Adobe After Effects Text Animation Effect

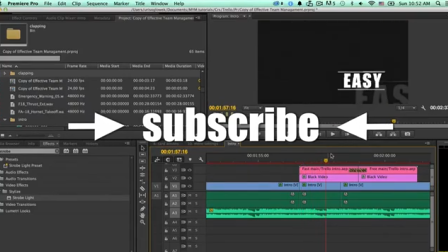Hey guys, so in this episode I want to talk to you a little bit, or I want to show you some very cool stuff that I've done recently. I was working on this project that I've already showed you, and I needed to have some kind of a text animation, and I wanted to have something a little bit more fancy.
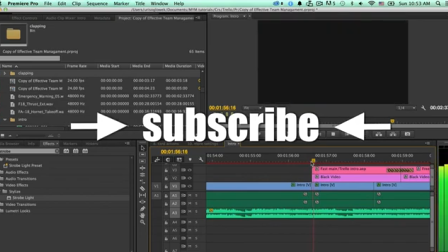And I actually saw something on TV that I liked, and I decided to recreate that.
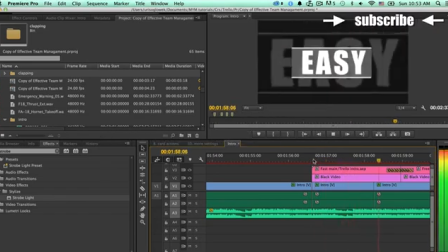So we have this. So I just want to show you how I've done that.
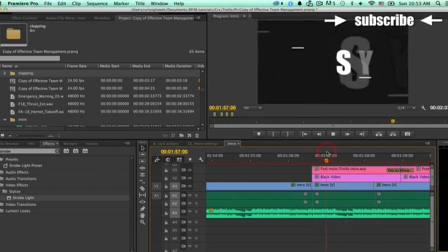Now this is done in After Effects, and it will take a couple of episodes to generate that,
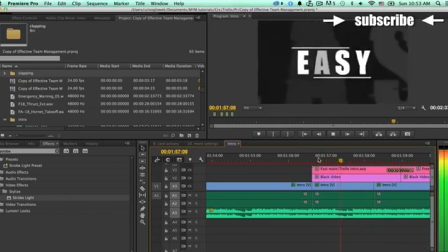because it's a little bit more complicated than it looks. Well, it looks a little bit more complicated than it actually is,
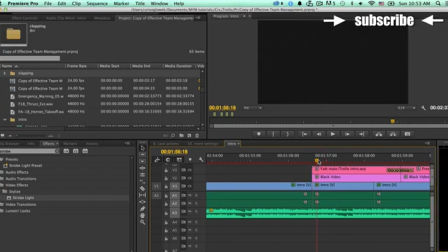but you have to understand different and multiple concepts in After Effects to be able to generate that. So to start with, I just wanted to talk to you about the concept.
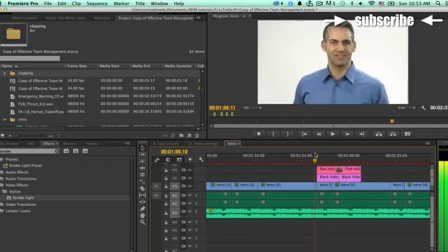What I wanted to have, I have this section over here on
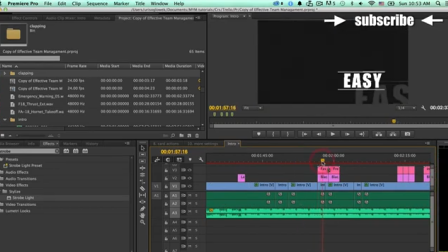this video where I have some key points that I want to deliver regarding a specific software.
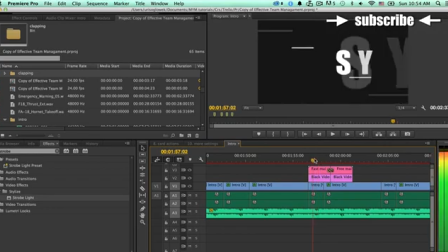So I wanted to deliver the fact that it's very easy to do and it's for free.
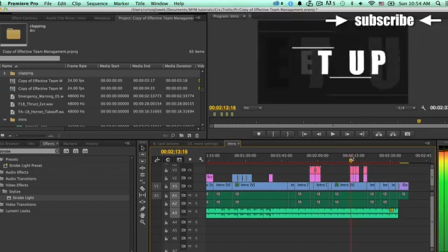And then I have another couple here, and that it's easy to set up.
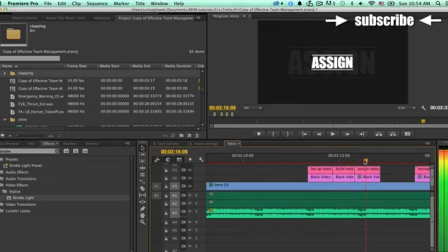So we have the word setup, and then build and assign, and then increase.
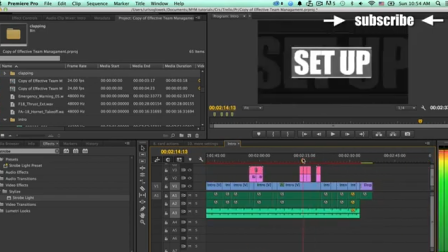Okay, so I wanted to have these couple of words break up this video,
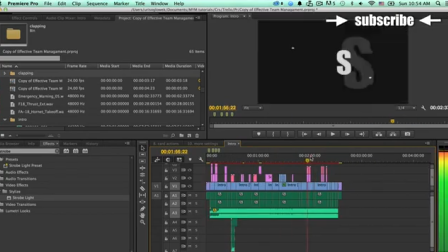because I have a lot of this white video going on, and I didn't want to have too much
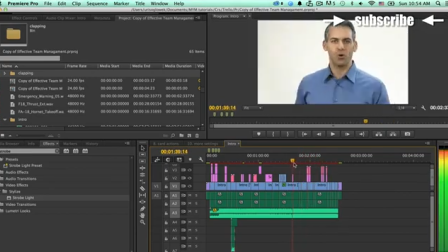of the white,
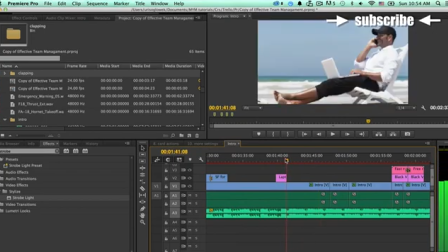because generally speaking I don't necessarily want to have something going on for more than 20 or 25 minutes
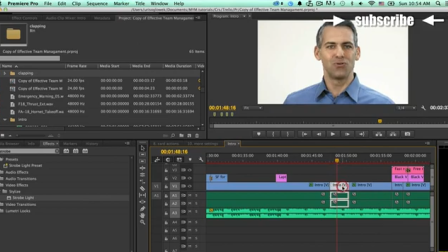without some kind of change. So it could be that the change is a cut where I have this video over here on
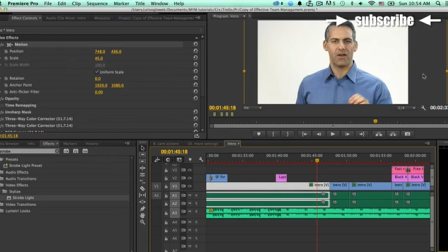let's go to motion and see, this one is scaled to 45% because I shot this in 4K and this sequence is 720p. So you know, I can play around with the size, and that's the really beneficial part of shooting in 4K.
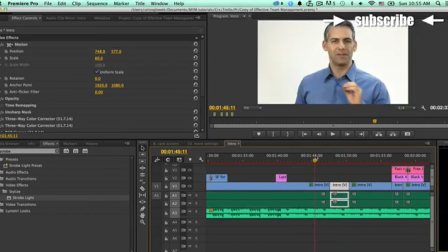So I decided that I'm going to zoom in a little bit on the very important points, so you can see I have a zoom in. So I generally speaking don't have anything going on the same thing more than 20 seconds or maybe half a minute.
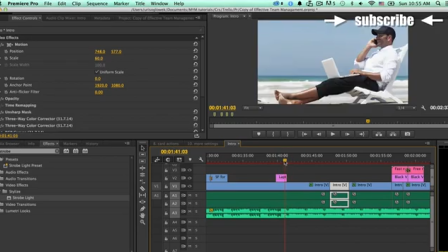So here we are at the minute. This is the time, 141.
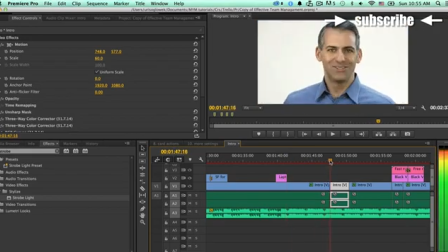So between 141 and then up to here, 147, this is 6-7 seconds.
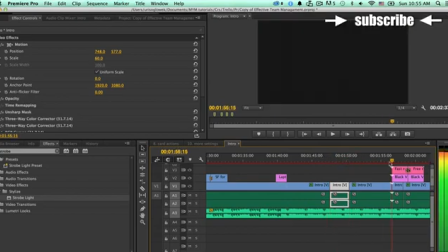And then I have that for 3 seconds. And then I have this for, this is what? Couple of seconds. 6 seconds. And then I have these two words breaking up.
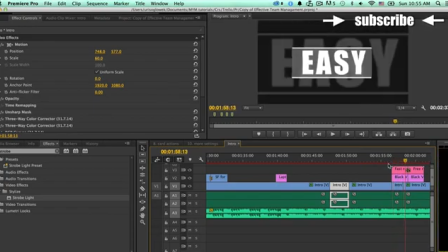And I just wanted to create something kind of jumpy and edgy. So I just wanted to show you how that's done. It's actually pretty simple once you understand the concept. So with that said, let's jump over into After Effects.
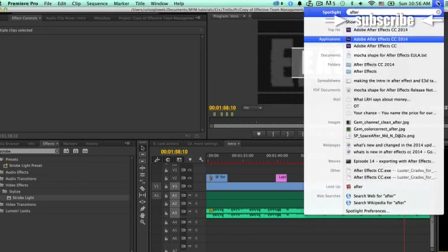Let's just click After Effects, right? After Effects CC 2014, and let's open that up,
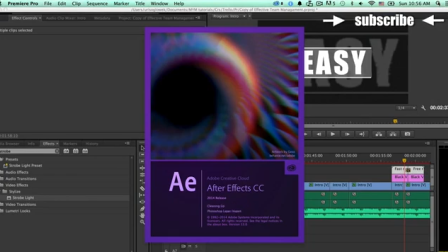and let me just basically show you what we've done.
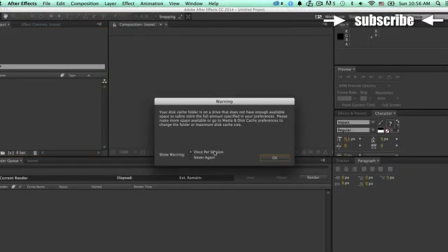We are going to start taking apart the project. We're just going to start taking apart the project right now.
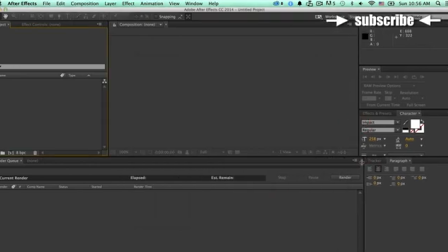So basically what I have is over here,
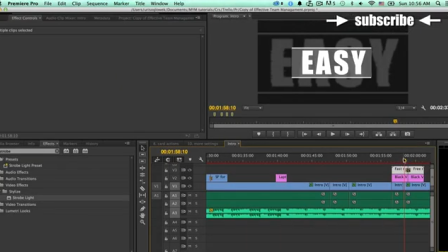I have one composition or one timeline where everything is happening, and inside that I've used several instances of the same composition.
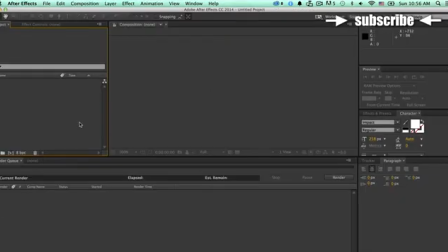So let me just show you. To start with, I'm going to create a composition.
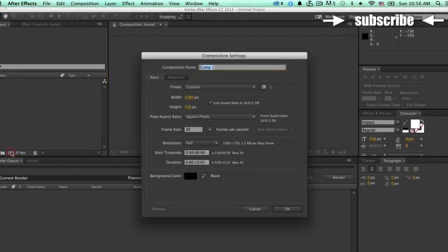I'm going to go to this button over here. I'm going to create a composition, and the composition is going to be 1280 pixels width and 720p, and the background color is going to be black.